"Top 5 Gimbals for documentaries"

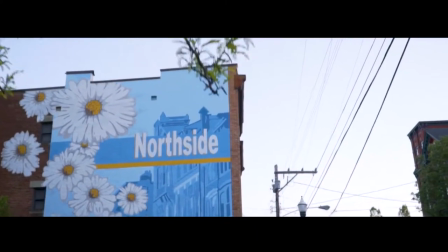We recently used the Zhiyun Weeble Lab for the first time in one of our productions. Its compact and lightweight design combined with its unique ergonomics made it perfect for this run and gun shoot,
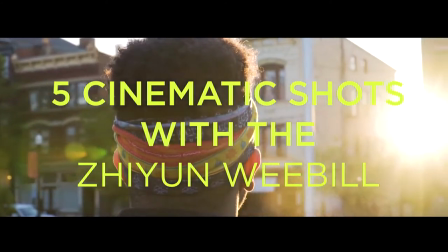and today we're going to share with you 5 quick cinematic gimbal shots we used in this short film and tips for executing them. Hi, I'm Chris Ashwell with Scentsy Stories, and last time we were taking a look at the Crane 3 Lab, and this time we're taking a look at the Weeble Lab, and as you can see quite a bit of size difference between these two gimbals. In fact, that's why we chose it for this shoot. It's small, it's light, and it retains most of the functionality of the Crane 3. The shoot that we decided to use the Weevil Lab on is actually a collaboration with another local non-profit called Wordplay that's dedicated to helping kids with reading, writing, and literacy. They worked with a local high school student to write a poem about one morning in Cincinnati from their perspective. Then we made a short film about that poem. We wanted the final film to be cinematic and dreamy, while still maintaining the gritty reality of an urban landscape. To pull off the shoot that we wanted, we knew we needed to be lightweight, so the Weevil Lab was perfect for the job.
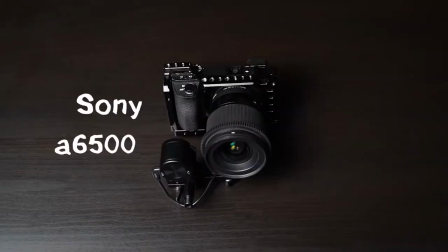For this shoot of course we used the Weeble Lab, the Sony a6500, the Sigma 16 f1.4,
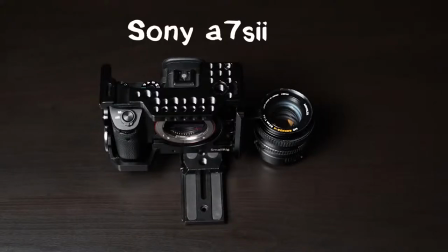the Sony 18-105 f4, the Sony a7S II with a Minolta 50mm 1.4 for handheld shots,
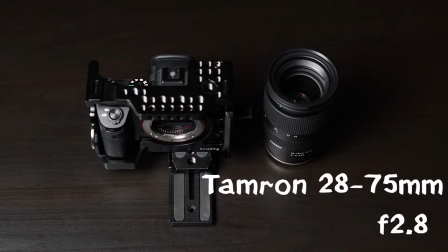the Sony a7S II with a Tamron 28-75 2.8 for behind the scenes, and a Phantom 3 Professional for a quick drone shot. So let's jump in and look at 5 types of cinematic shots that we got with the Weeble Lab. Number 1, follow shots.
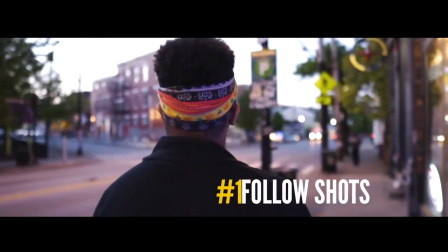These are one of the most basic and used gimbal shots. We did some following from behind, from the front, and got low with just his feet.
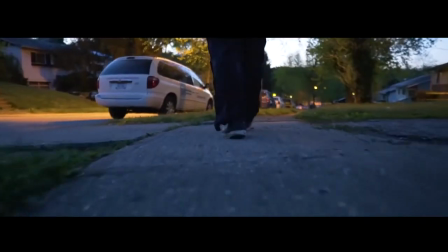We use these shots because it's great to show that he's on a journey, that he's walking somewhere.
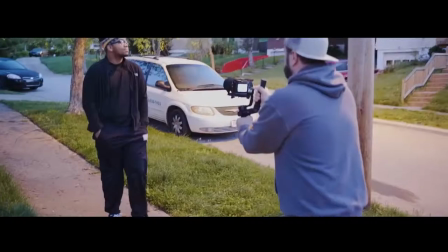Anytime you're walking with the gimbal, keep your knees bent and walk heel to toe to reduce the z-axis or the up and down movement.
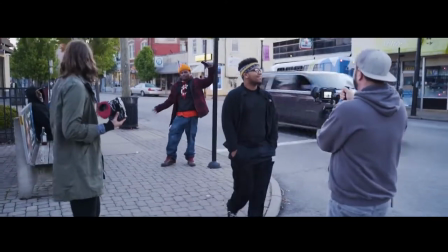Also, being one of the most common gimbal shots, it's easy to overuse, so be thoughtful about when and how to use it.
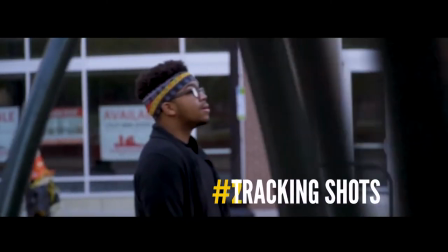Number 2, tracking shots. Tracking shots are similar to follow shots, but instead you're tracking the subject and profile.
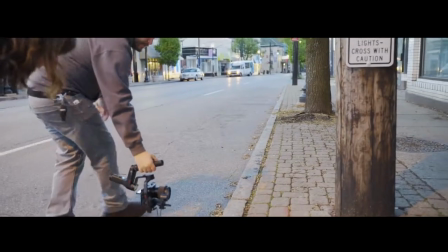When shooting tracking shots, it's even more important to be aware of your up and down movement as it'll be really noticeable.
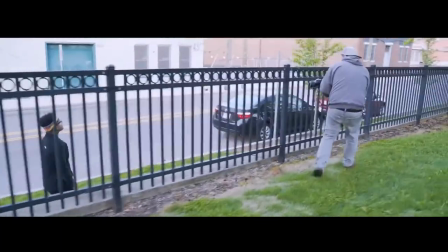I like using zoom lenses and tracking shots and putting something between myself and the subject for a quick moving parallax effect.
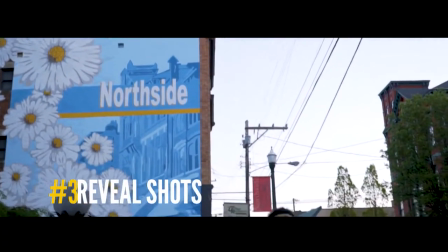Number 3, Reveal Shots. I love using reveal shots especially for establishing shots.
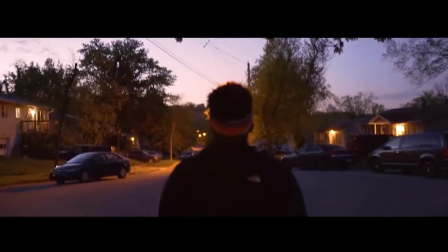Like in this shot, we use it to introduce our setting and our main character. For these shots with Weeble Lab, I like to use the full follow mode by pressing the trigger at the front of the gimbal.
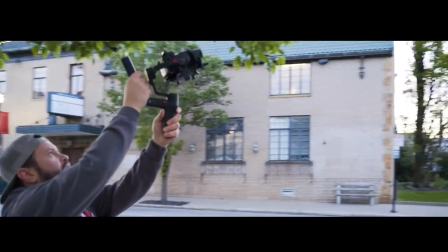Walking while tilting down will give these shots both a parallax and a slow push in effect that would be almost impossible for us to get without the gimbal.
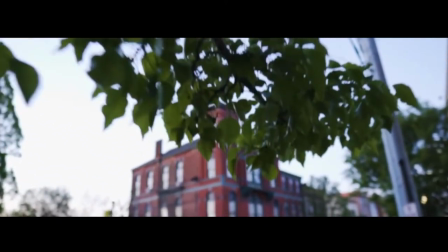Personally, I like to get the settings on the gimbal really slow for the smoothest pans and tilts. Number 4, Jib Shots.
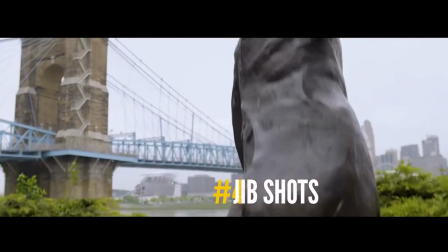Since the gimbal is so light, we were able to slap it to the end of a Manfrotto light stand and get these mock jib shots.
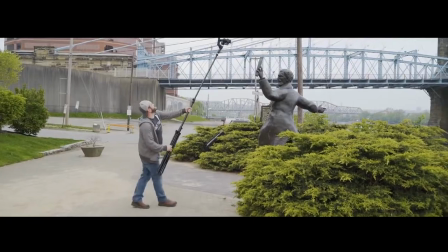Now the hardest part of achieving these is keeping whatever you're using to extend the gimbal out steady, because any motion of the base becomes super exaggerated by the time it reaches the end where the gimbal is.
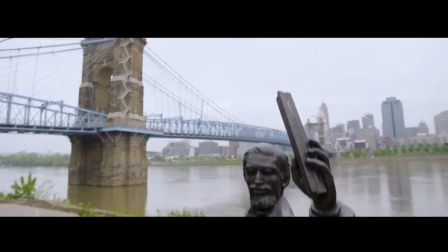It took us more than a few times to get something usable, but the final results were awesome. I'd recommend having another hand steady the middle of the extender if you have a crew.
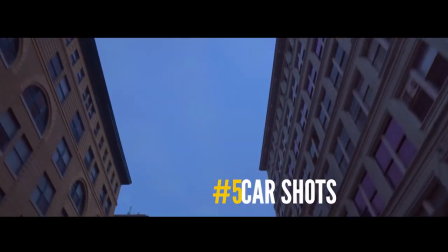Number 5, Car Shots Lastly, we decided to do some moving car shots.
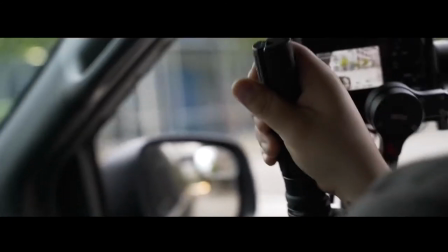The Weeble Lab is perfect for this not only because it's lightweight, but also because of its ability to position a handle in the back makes it feel much more stable in your hands.
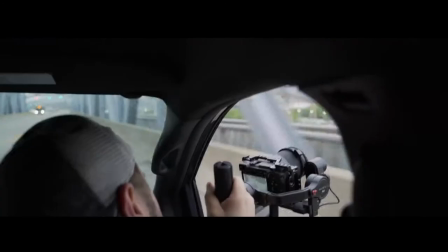And let's be honest, who doesn't want thousands of dollars of equipment to feel more stable when you're holding it outside of a moving vehicle?
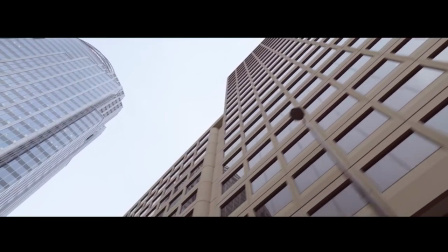For these shots we found that using the gimbal in locked mode and controlling the movement with the joystick was the most effective way to get the pans and tilts we were after. So there you have it, five ways we use the Weeble Lab in our production. Keep in mind with a gimbal as with any tool in your arsenal, don't overuse it. We combine these shots with grittier handheld shots, drone shots, an engrossing soundscape, and of course the words of the talented poet to create our final film. All tools and techniques should be used to further your story. That said, this is an incredible storytelling tool and one we definitely recommend. With that, check out our final short film and we'll see you next time.
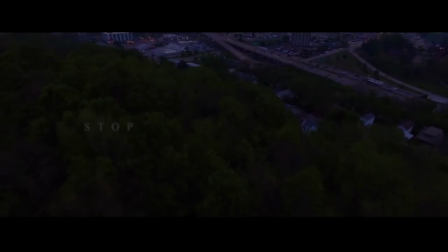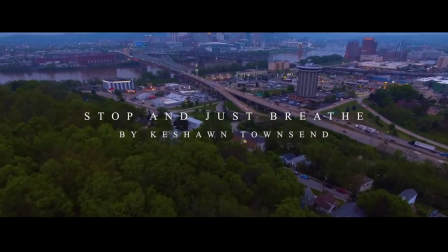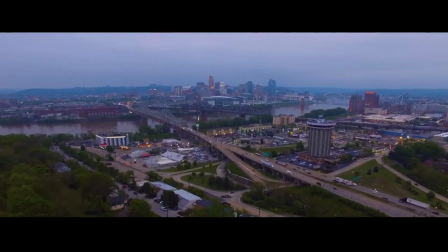birds flying high you know how i feel singing